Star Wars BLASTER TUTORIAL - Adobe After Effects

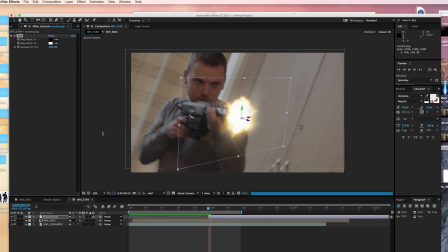Then we're gonna just tint this to sort of match the the same color as our blast so in this case red.
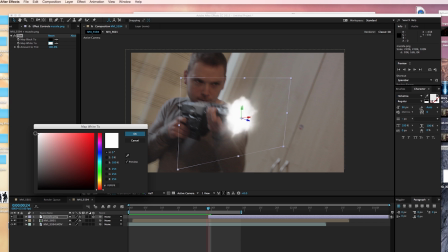Now with this you never want to go as dark as you've gone on the blast because it looks just ridiculous as you can see there. So we're going to go for a sort of pale red, quite white, almost pinkish.
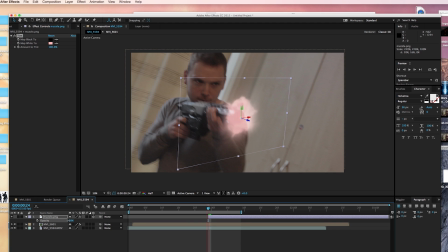Play with the opacity a little bit, I think a little lower looks a bit more real.
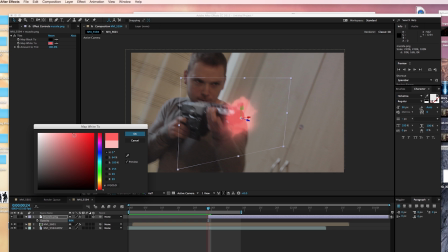In fact let's go slightly darker on that just a tad about there we're gonna come back to the muzzle flash in a second anyway so
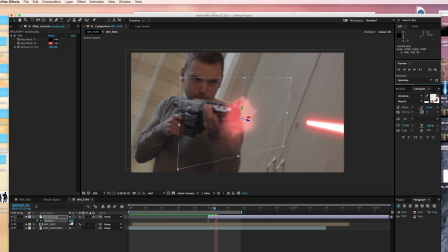don't panic it will look even better let's just keyframe that go forward a frame bring the opacity to zero all that does is make sure it's only there
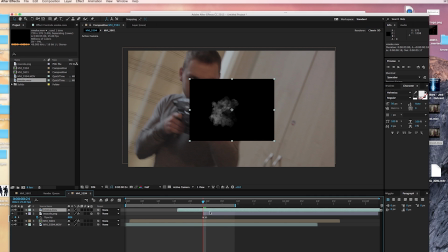for that one frame okay this is optional um i'm just gonna drag a quick smoke asset in there you can get these from anywhere um
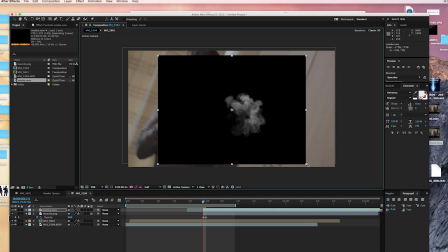action essentials try on films i think corridor digital have a free one on one of their old tutorials um so yeah Chuck that on,
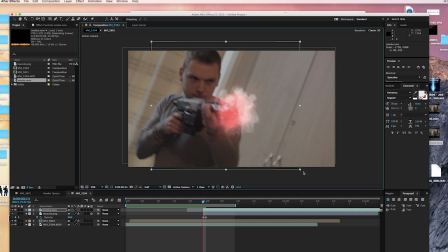sort the scale, set the blending mode to screen, and then mess with the opacity, I think about 30% to 50% looks about right.
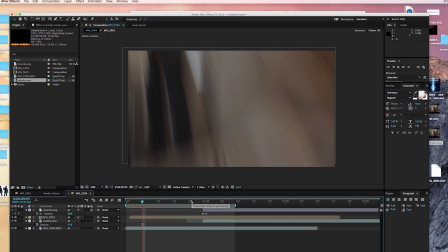I think this adds a really cool element to all sorts of weapons being fired like this, because obviously any gun does release smoke,
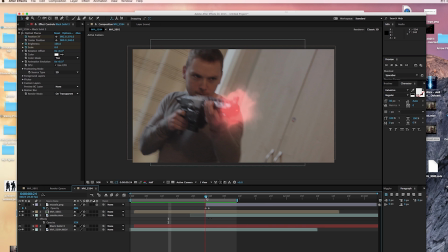even a laser blaster, you would think. Okay, next, from there, go back to the muzzle flash. We're going to select the muzzle, duplicate it, which is Command-D or Control-D.
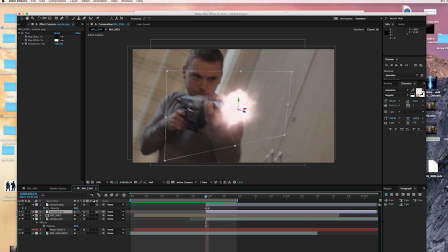We're going to take this layer, tint it to white this time, put it underneath your original muzzle. And as you can see, what this does, I have it underneath. It gives a really nice sort of white central glow. Same sort of thing as our initial blast.
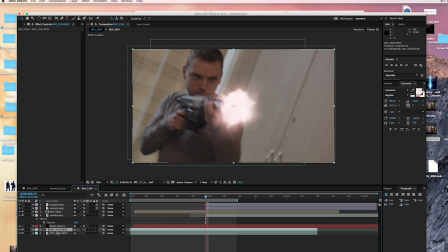Okay, final part of our tutorial now is select your original footage. hit command or control D on the keyboard to duplicate it. Then we're just gonna select the pen tool and select the areas of your footage that you think would be affected by the glow of the blast.
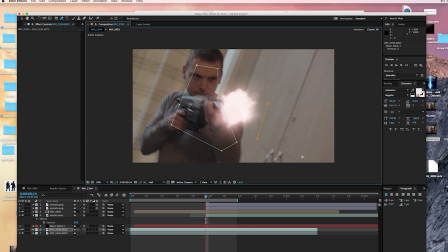So I think our actor here, James in this case, would glow from the light of the rifle. Same as this covered in the background. So what we're gonna do here, right click on this layer, blending mode, this time go add.
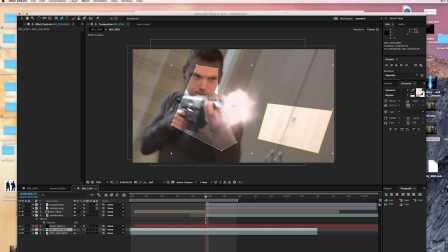All that does is just brighten your footage. There we go, that looks absolutely ridiculous. This time, once again,
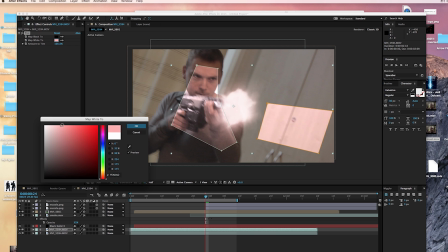colour correction, tint, set it to the same sort of pale red to match our blast, about there.
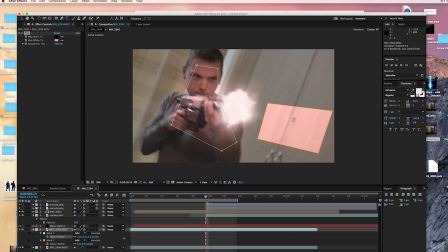Then as that looks ridiculous, we're going to hit F on our keyboard with a feather, pull these right up on both masks to spread that glow out quite a lot. Now I think this is one of the key elements to selling effects like this, is having something that sort of interacts with your environment to make it look like it's actually there obviously
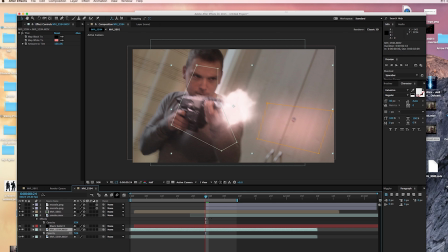a blast like this is letting out light so this is exactly what it would do it would glow on the things around so just play with the opacity and the exact same now here as you did with the muzzle flash which in a keyframe the opacity
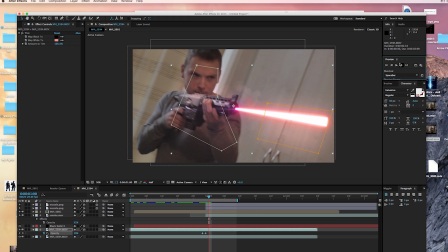so it's only there um in the frames that the light is in shot in this case the light being the blast beam so obviously as the beam gets further away out of shot the intensity of the glow would be reduced we do this by reducing the opacity
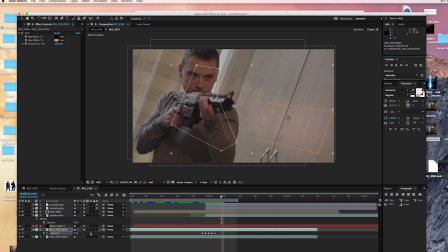nice and simple one more I think it would be right down to zero okay so this is what we're left with
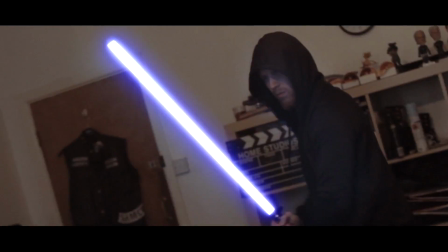hope you guys enjoyed that if you want to learn how to do this lightsaber
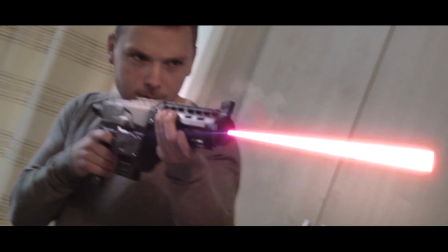effect check our tutorial here hope you enjoyed it and hope you learned something thanks for watching see you next time guys